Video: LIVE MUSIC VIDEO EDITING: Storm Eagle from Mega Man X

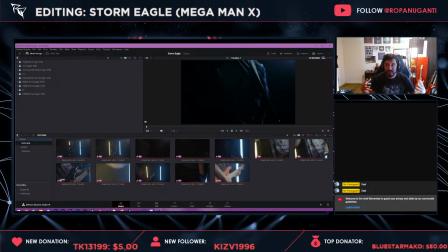739s
It's a really, really important feature when you're working with gooder and gooder features. Hello, Compa Pato, how are you doing?
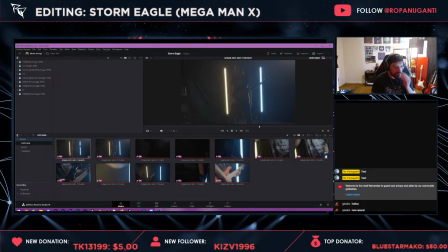751s
But yeah, so that's what I do next. I create these proxies for all my footage, and that way we have the better and worse ones. And then the most important thing after that, honestly, is name your footage. So I think this is the first shot I did, and it's like kind of a dark
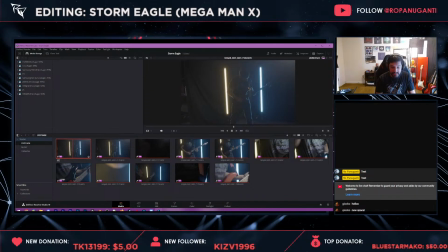771s
wide shot, so I'm going to name it something like Storm Eagle, so SEMMX, so SEMSK, and then we'll do like wide, W_1, and that's good enough for me. I listened to all your song. Well, thank you very much. I hope you enjoy my music.
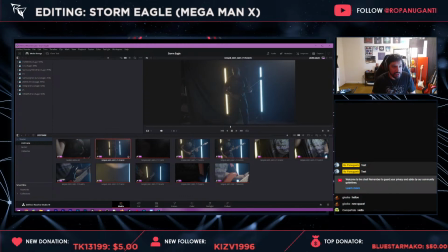787s
And then likewise, we're going to go to the next footage, and I think I redid performing this just so that I could act the parts out a little better. And then this one's better lit, so I could call this like 01A.
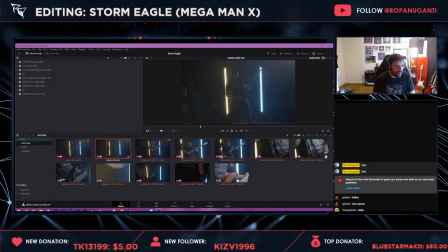804s
It's gonna start getting messy, so I don't know. I'll call this one 01D for dark, since this shot's a little darker. And then this one's bright, so we could call it B, I guess. 01B.
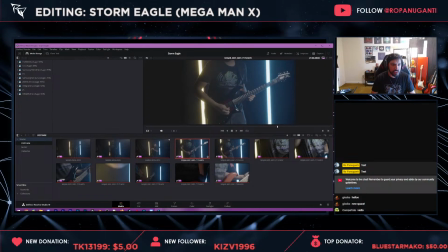822s
And then this one's kind of zoomed in, so I'll call this close. So close, and then it's the first one I shot. So you'll see a lot of extra clips. One thing I'm trying to do now is when I film the video, I'm recreating the parts.
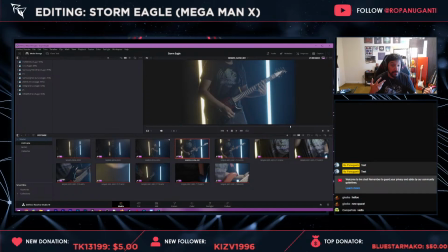838s
It's acting. But I may not remember all the little details of the song, so I try to rehearse it beforehand, and if I mess up, I'll shoot one more time again. So this one's close to.
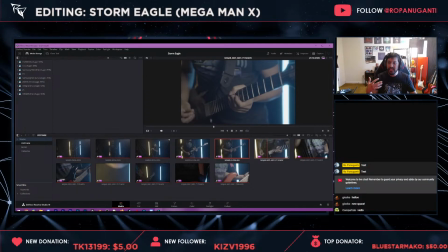856s
And then this one is, I call this neck angle because you see the neck of the guitar more. And again, it's very like, very detailed. It shows more of the lead guitar, so that's always very important to me.
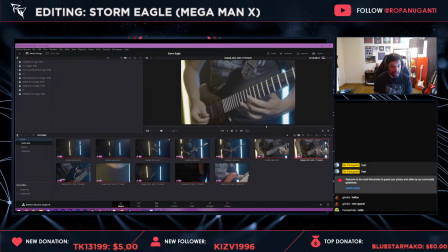872s
And I also took my time reshooting this one. So we'll have another one. And then I call this one the bridge angle. This one's really hard to get in focus by myself. It's easier if someone's holding the camera, but I was lazy.
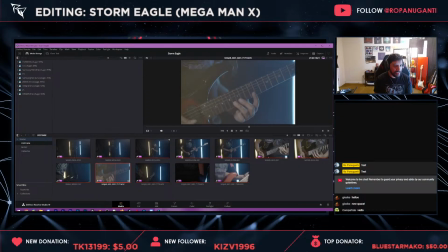892s
So we'll do one more, and then this is a really close up. So we'll call this close 3. And I don't think I color corrected this one either, but.
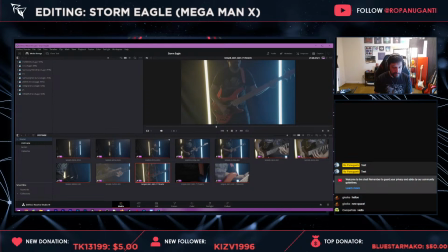906s
And then this is one of the very, very, very rare times that I filmed myself playing bass. I normally would not want to do that because most listeners are on their phones and they won't hear the bass.
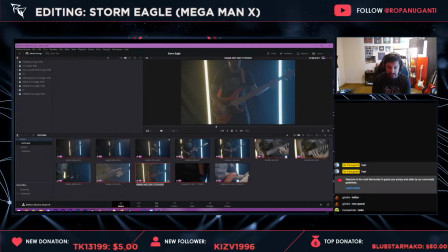921s
And I don't necessarily write my arrangements to utilize the bass itself very much. So, you know, like with that in mind and stuff, yeah, it's a rarity that I filmed it, but in this song I did
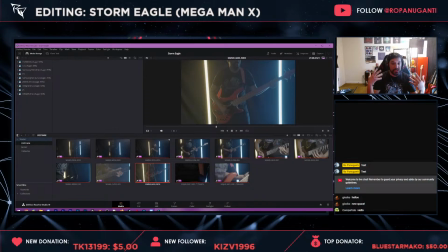940s
some very like interesting bass solos, and like it's a little bit more involved. So because of that, and because there's a bass solo, I filmed all these extra spots.
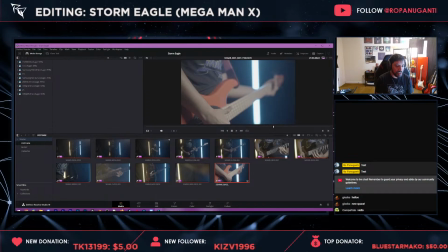955s
Bass, and then we'll do bridge. So again, the footage itself, it looks very bright, very uncolored right now, and that's because we're looking at proxies. So in here, I'm going to lower my listening volume a little bit just to see if that's a little bit more comfortable.
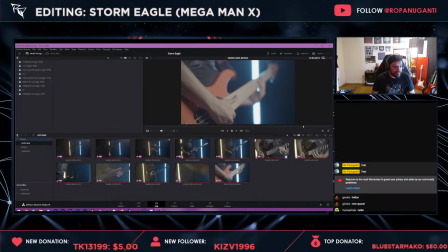973s
But yeah, so now we have all the parts that are named. And then if we go back to the first timeline, of course, you'll see all the footage.
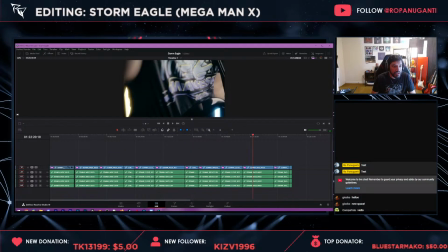981s
It has no effects. If I add the effects back, then we can see what it's going to look like at the end.